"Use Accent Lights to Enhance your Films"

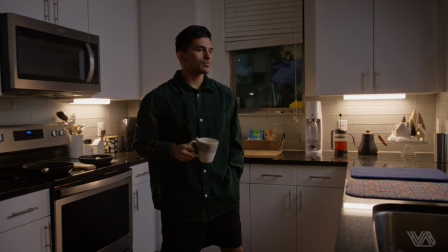[0:00]
Adding layers to your scene is like a chef creating a flavorful meal. It requires patience, experience, and precision.
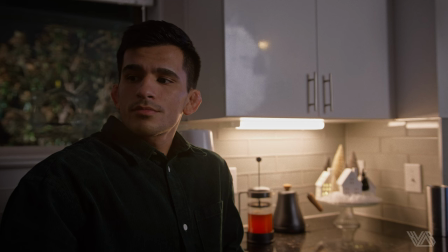[0:08]
Adding too much seasoning may ruin a meal, while having just enough can bring a meal to life.
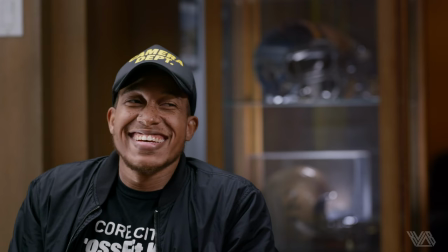[0:13]
In the same way in filmmaking, accent lights, when used just right, can turn a scene from basic to extraordinary.
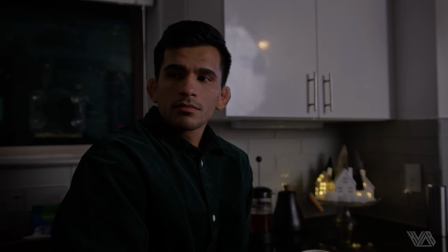[0:22]
In this breakdown, I'm going to show you how accent lights can enhance any lighting setup.
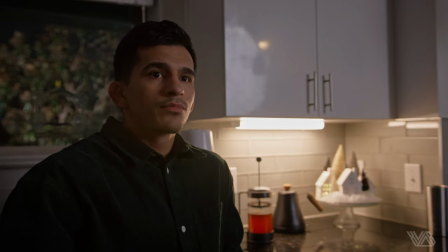[0:27]
Throughout all of these scenes we will have our 45 degree angle key utilizing
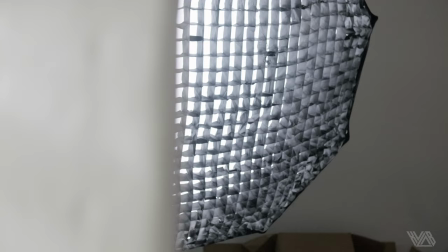[0:32]
a Godox SL200 with a parabolic softbox and a honeycomb grid.
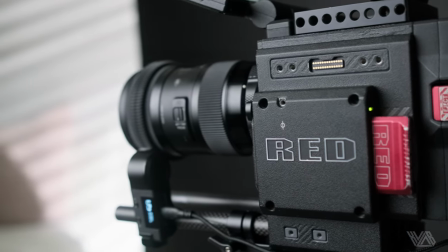[0:37]
Also we shot this on the red scarlet with the Sigma 18-35 at an f2 and 800 ISO the whole way.
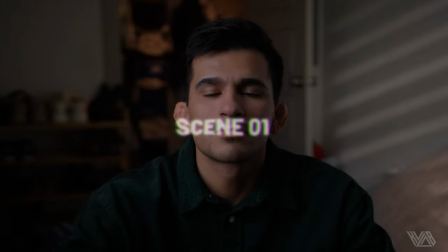[0:45]
Look at how much accent lights play a role in this first scene. Now here's with them off.
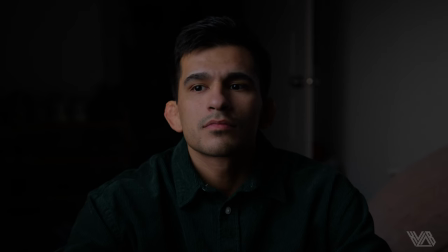[0:51]
A much different scene. Immediately you can see how much life, depth, and perspective the accent lights brought to scene.
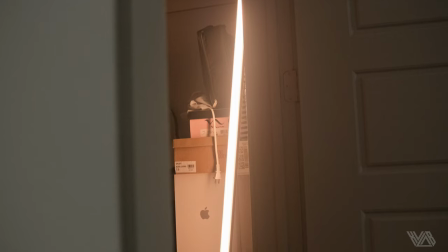[0:59]
Let's start with the first accent light, which was a Nanlite Pavotube 30C leaned up inside of the closet.
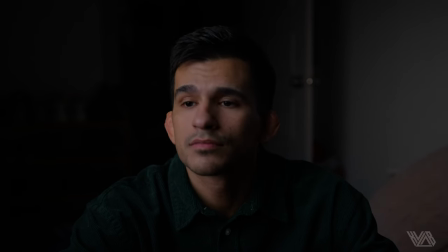[1:06]
Just like cooking, sometimes all you need is a little bit of salt to bring a dish from good to better.
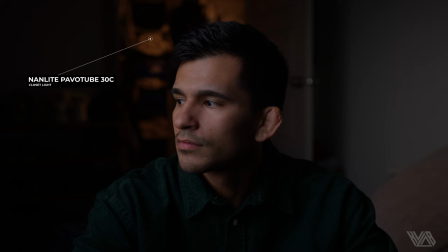[1:12]
That's what we did here. Our tube was barely at 10% and at 2800 Kelvin acting as a warm tungsten light that is usually found in closets let's take a look at the next accent light off on huge difference
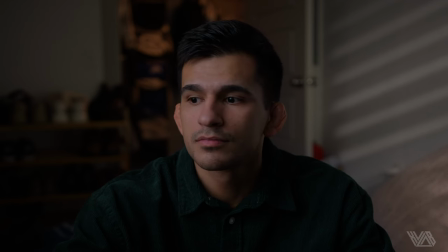[1:31]
you can also see the amount of ambient light it brought to the whole room for this we splashed
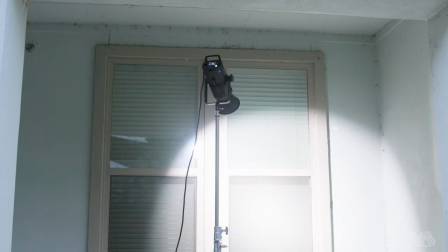[1:38]
the Godox SL 200 with the reflector dish through the window blinds giving the wall some really nice texture and also lifting up the ambience
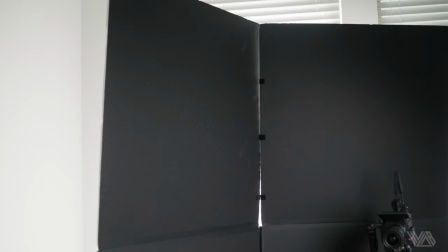[1:46]
of the room also to enhance the contrast we use the black V-flat creating a nice shadow on my face.
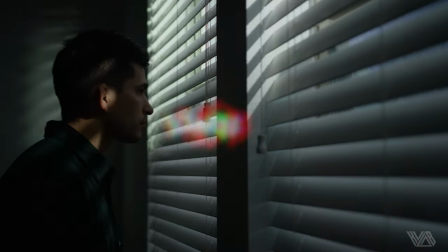[1:59]
Let's check out the next scene. This one has the same vibe as the previous.
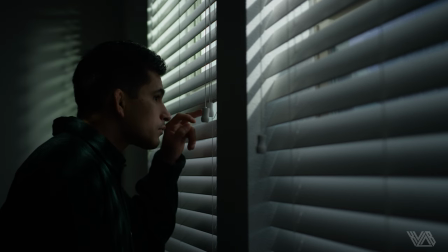[2:04]
Anytime we can create a blind effect on the wall or subject, we're going to make it happen.
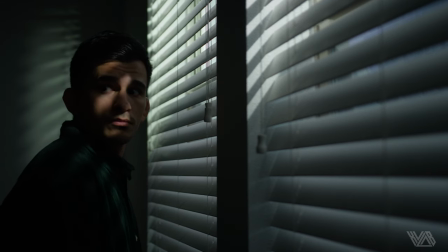[2:09]
This one was very simple using only two lights.
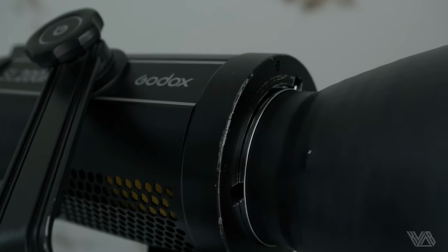[2:12]
Same idea as the previous with the Godox SL200 and the reflector dish slashing light on the back wall.
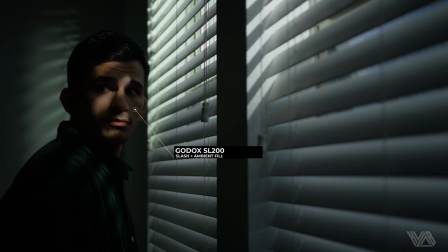[2:19]
It was also angled just right to slash that same texture on my face creating a cool stylistic look.
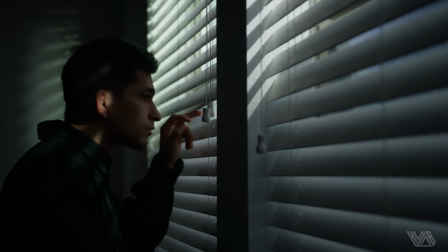[2:28]
We also had our key right outside our window giving a lift in the shadows and ambience of the room.
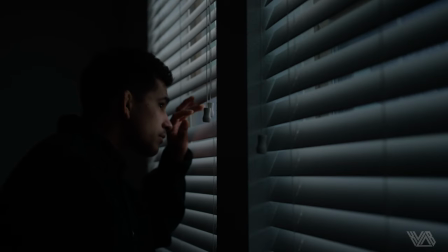[2:35]
Much different scene with the accent light turned off. Adding layers and precise slashes of accent lights is the best way to make your scenes more natural and high quality.
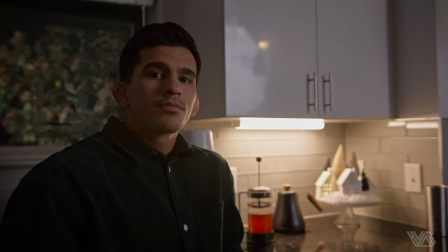[2:50]
Moving on to our last scene we have a few different layers in this one. Let's cut them off and start from scratch.
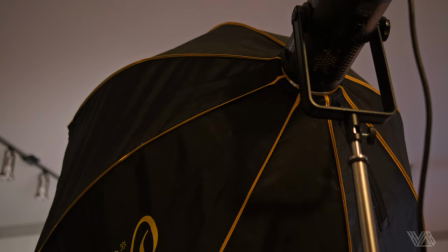[2:57]
Our base, just like the other scenes, is our softbox key light 45 degrees from me.
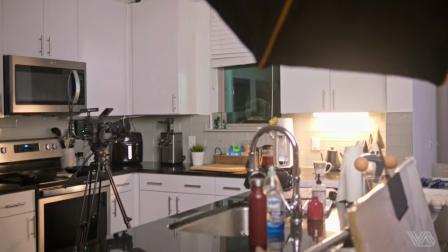[3:03]
We also have a little Christmas village going on in the back corner.
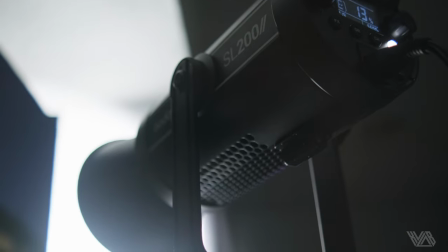[3:06]
We turned on the Godox SL200 outside the window facing a magnolia tree, providing interest and depth throughout the scene.
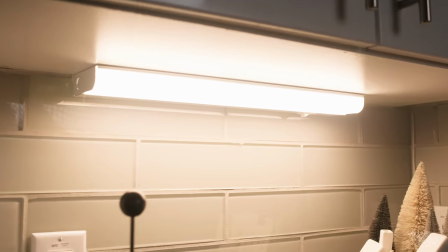[3:17]
And the last accent light was a cabinet light in my kitchen. If you don't have a cabinet light like this,
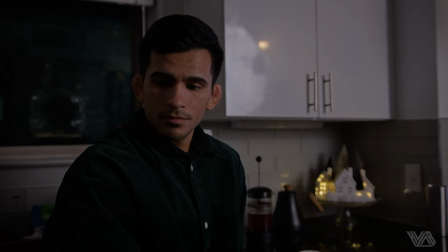[3:22]
you can easily use a handheld light like an Aputure MC or a small tube light and use gaff tape or command strips to place it where you need it.
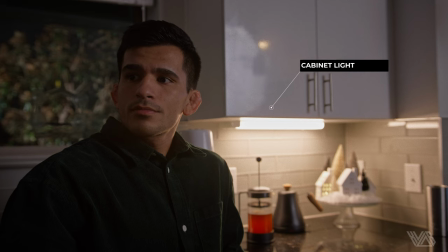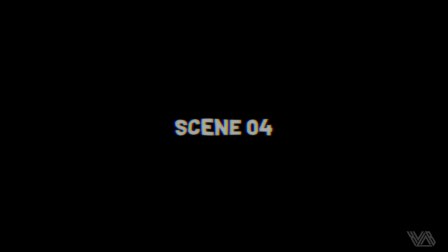[3:36]
Now into the real world where we used accent lights to make this scene pop.
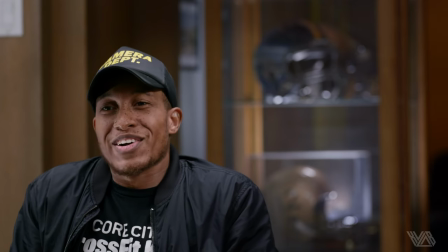[3:40]
For this podcast interview setup we had our key lights in place but as you can tell no interest in the background.
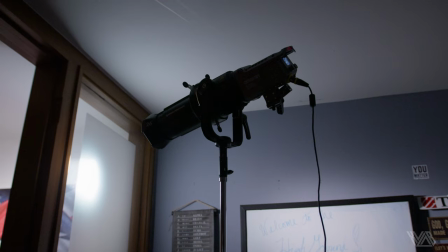[3:48]
We had a couple of accent lights. The first one was our Godox spotlight attachment hitting the back wall.
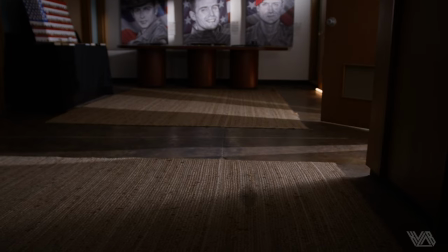[3:55]
The next one was a bare bulb Amaran 200X with the door lightly cracked to give that nice slash on the floor and some much-needed ambient feel.